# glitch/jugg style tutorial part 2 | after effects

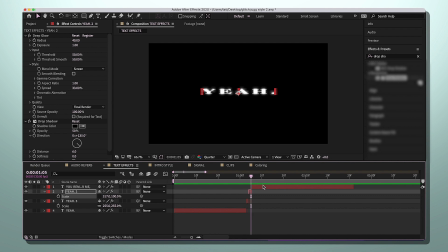4:18 You could, but sometimes I feel like it looks awkward because there's nothing on this second part of your text in the edit. So I will cut the text one frame here, and then I will click S again,
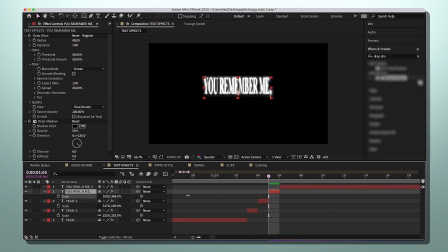4:32 unchain the thing, and then I'll do it the opposite way. So we went from side to side before, so I'll make it go up. Congratulations, guys. You did a glitchy style text effect.
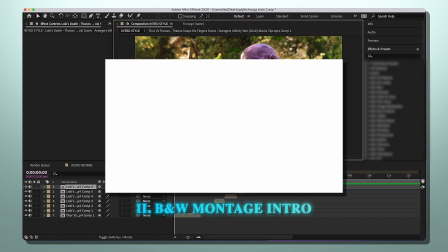4:45 So as you guys saw in the example edit, I did kind of a interesting intro, right?
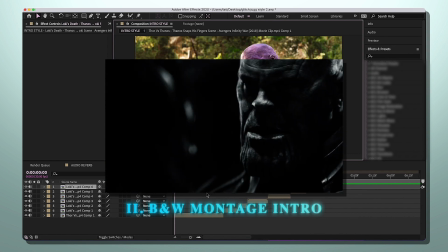4:51 So I'm going to teach you how to do that. Firstly, you want to have all your clips in order. Pretty much, it's like a quick montage in the edit.
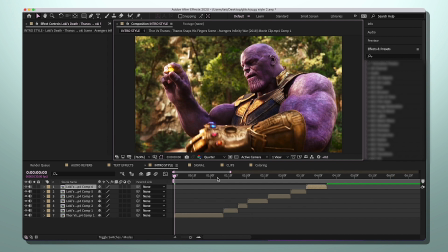4:59 Make sure that the clips aren't too long. You don't need to put any Twixter or slow-mo onto this.
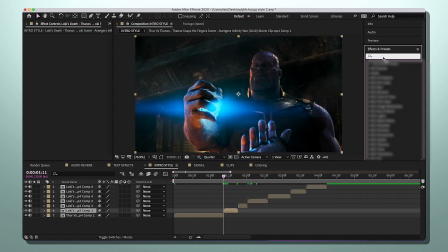5:04 You're just going to leave it pretty raw. So let's look up BCC directional blur and add that to your clip.
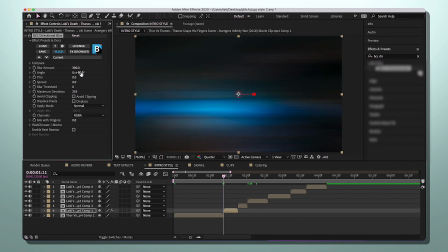5:11 I'm going to make the blur amount 300, and you guys can make the angle 90 or turn it to zero, which I will be doing because I don't know, 90 angle is kind of weird. We're going to keyframe our first one, keep it at 300, and then go over 2 to 3 frames,
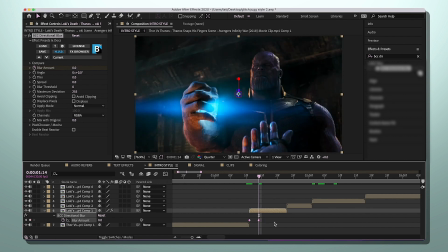5:31 1, 2, 3, make it zero. And after that, I'm going to copy and paste these 2 keyframes to the rest.
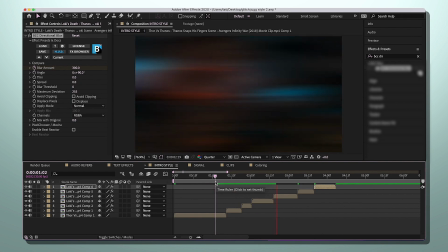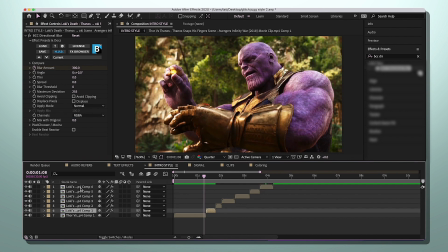5:41 So after I've done all that, I'm going to highlight all the ones that we added directional blur to and pre-compose that.
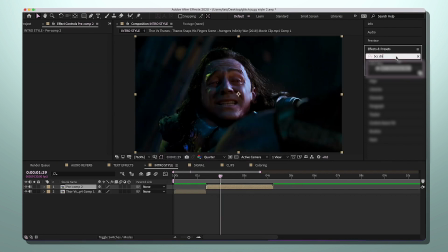5:48 Then from there, we're going to go back to the effects and presets bar and search up S_freeze frame. So I like to make the freeze frames number A3. This is just going to make the clip kind of lag like that. But in the intro, I have this kind of like black and white thing going on.
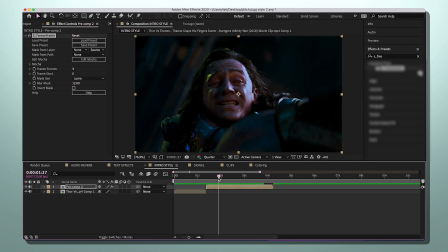6:04 So you could just simply add black and white, or you can make a black and white coloring, which is what we're going to do now. Oh my God, I had to like take a pause to order my food and oh my God. Okay, anyway, so you're gonna need the plugin Magic Bullet Looks for this because it's basically like a coloring.
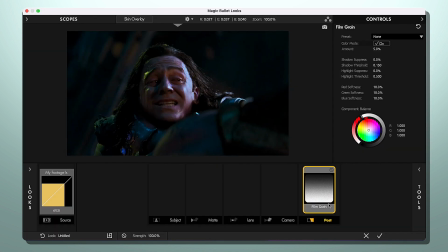6:19 Not a lot of people have this in their Magic Bullet Looks for some reason. So I will have a preset in the mega link below. It'll have this effect in it so that you can use it in case your Magic Bullet Looks doesn't have it.
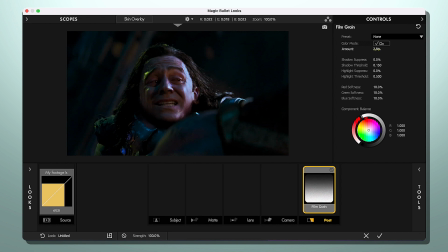6:34 So we're gonna put the foam grain amount pretty much 3, but I don't wanna do 3 for some reason. Then we're gonna go to diffusion. For diffusion, we're gonna put the glow around 67. And then we're going to add exposure.
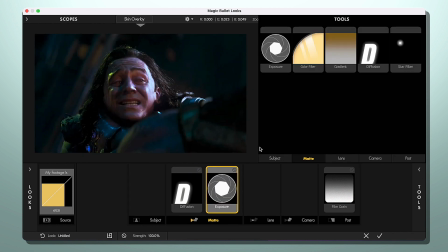6:46 For exposure, we're just gonna do 70. The way I chose this clip of Loki, I'm just realizing that's like actually horrible of me.
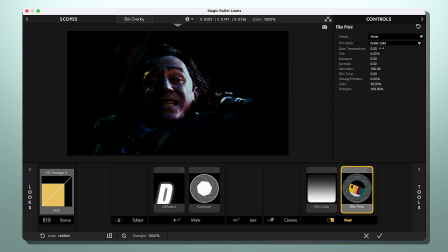6:52 Then we're gonna find film print and we're gonna keep it at Kodak 2383 and turn the saturation down to 0.
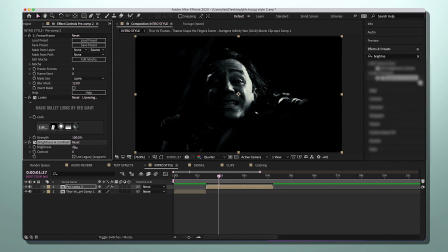7:00 Then let's do brightness and contrast. Turn the brightness to 18 or higher, depending on how dark your clips are. I'm gonna keep it like that because I kind of do want it to be dark. Now I realize I should add a scale in.
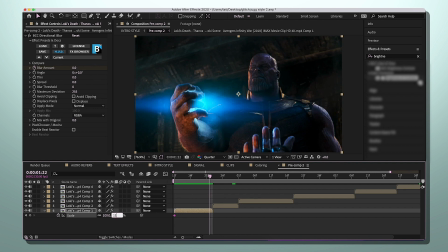7:11 So I'm gonna scale, make the first keyframe 100, and then it's gonna go to 110, just so I can have some movement going on.
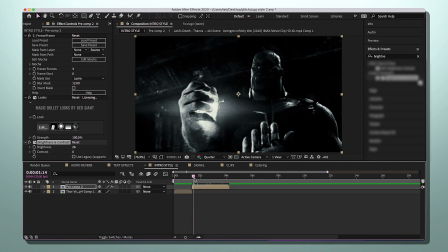7:21 Okay, and the last thing we're gonna do for here is some one frame solids.
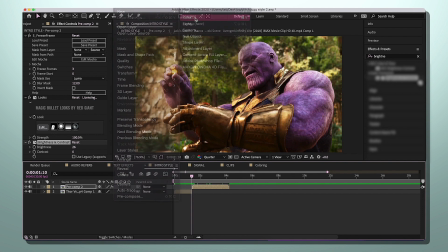7:26 So go to layer, new solid, and make sure that the color is white.
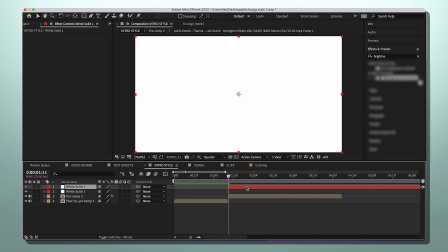7:31 And I'm just going to put a white solid one frame before each clip. So it's kind of like a flash.
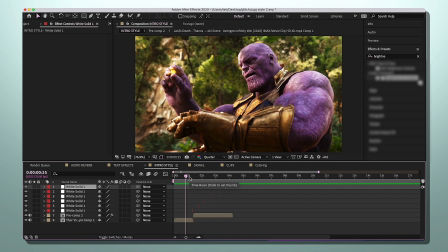7:41 And an extra tip is to add some sort of camera flash sound effect every time the white solid pops up.
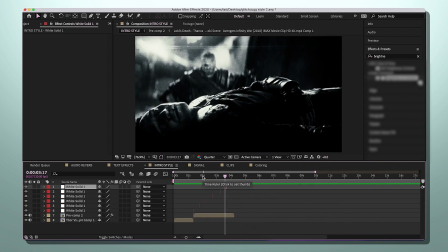7:49 That's what I did. So it's kind of like a camera. Now let's move on to an effect that I really want to show you guys. I will also have this black and white coloring on my payhip. I think I have it on there now. It's like $1.
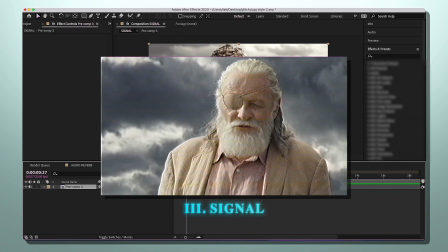7:59 So the second effect I feel like is really beneficial for this type of style that you're doing, called the signal plugin.
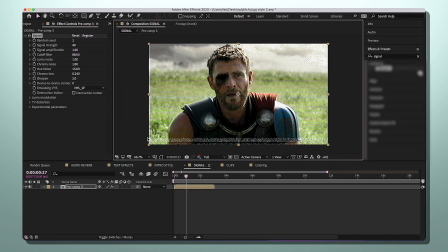8:05 I'll show you kind of what it does. It kind of makes it like grainy. So if I turn it off, this is what it looks like. Now it's kind of like a VHS old tape. And I leave my settings as is. The only thing I like to turn off with this plugin is this ugly little black and white line strip. I don't know, but I hate it. So I go to Luma Modulation and I turn it off.